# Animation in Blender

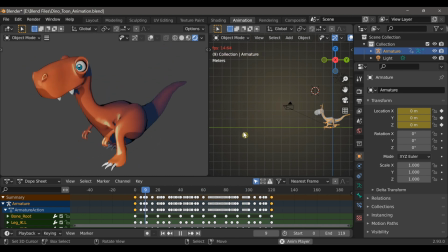Now to make this animation one consistent speed, I'm with the armature selected,
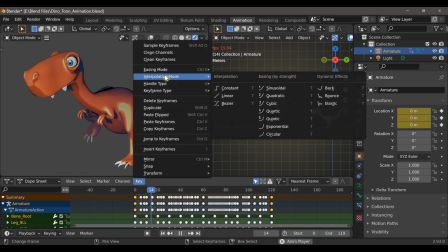I'm going to go to Key, and then Interpolation Mode, and then choose Linear.
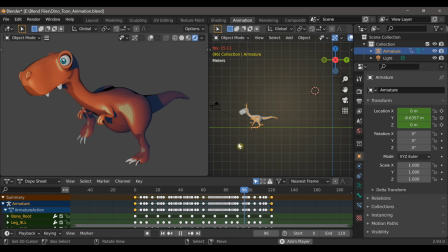Now he's walking in one consistent speed rather than starting off slow and then speeding up and then slowing down before it ends.
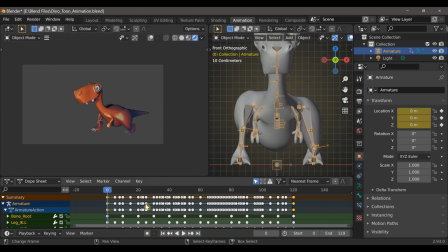Now while we covered the basics of the walk cycle, there are a lot more things that you could do. So for instance, if I go into pose mode and look at this character from the front orthographic view,
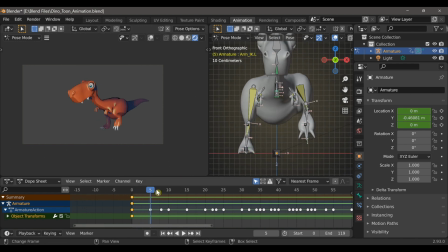if I scroll up, you can see that as he's resting all of his weight on one leg, he's not really supporting his weight. Like he would naturally tip over if he were actually standing this way.
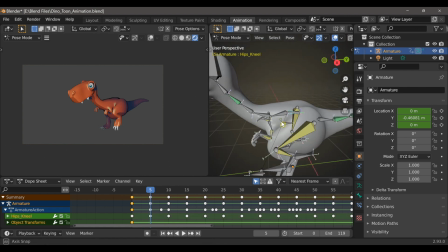So these are some of the important details that, you know, like once you get the basics of an animation done, you go back and you keep refining it and refining it until you get it right.
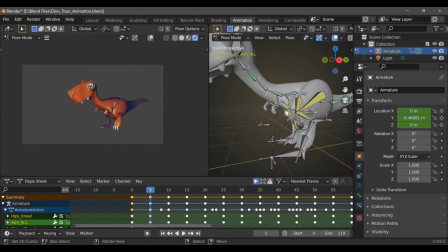So what I'm going to do is I'm going to select the hip bone.
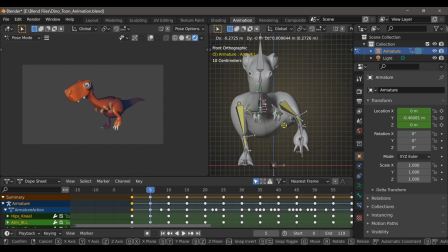I'm going to select both of the arm IKs and also this left leg IK. And I'm just going to shift it over so that it looks like he is in fact resting all of his weight on this side.
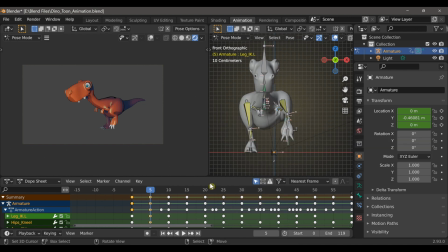Then I can type I and set the location for those bones. Okay, and I'll do the same thing for the other side.
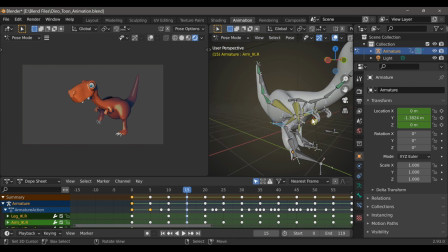I'll just select the spine, the arm IKs, now the right leg IK, and I'll use the G key to pull them to the side, type I, and choose location.
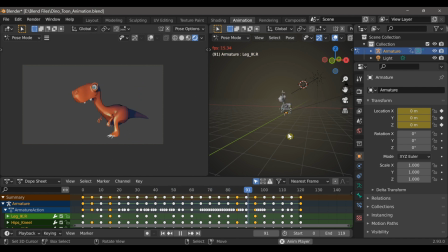It's a little interesting how the process is basically the same as you would with modeling, right? Because you start with this very simple shape. You sort of block out the basic shape of something, and then you slowly add more details.
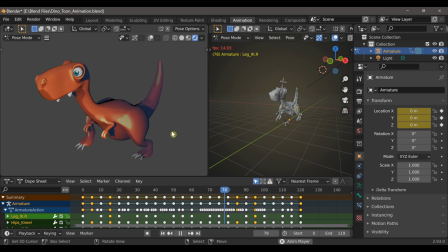So animation is basically the same. It's a really fun process, and I really love it. I don't do it enough, but I really love animating.
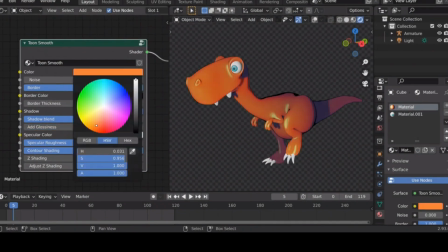If you're interested in how I created the material for this character and the final scene, you can check out the video below.
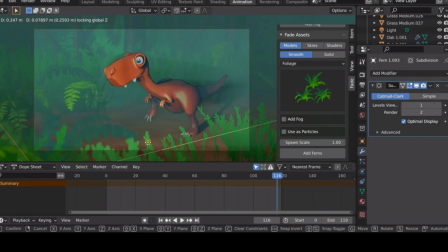It's on the add-on called Fade, and it'll cover the entire process of making this scene.
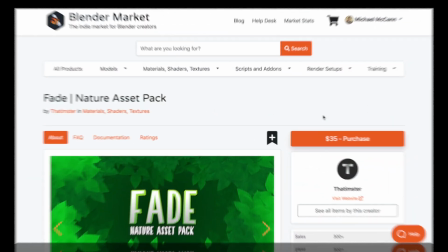I'll also leave a link to the Blender Market page where you can learn more about Fade and all of its features.
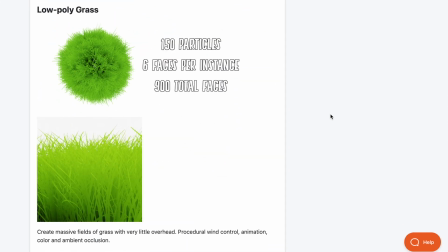But I want to thank you guys for watching. I will be doing more like this in the future, so I'll see you in the next one.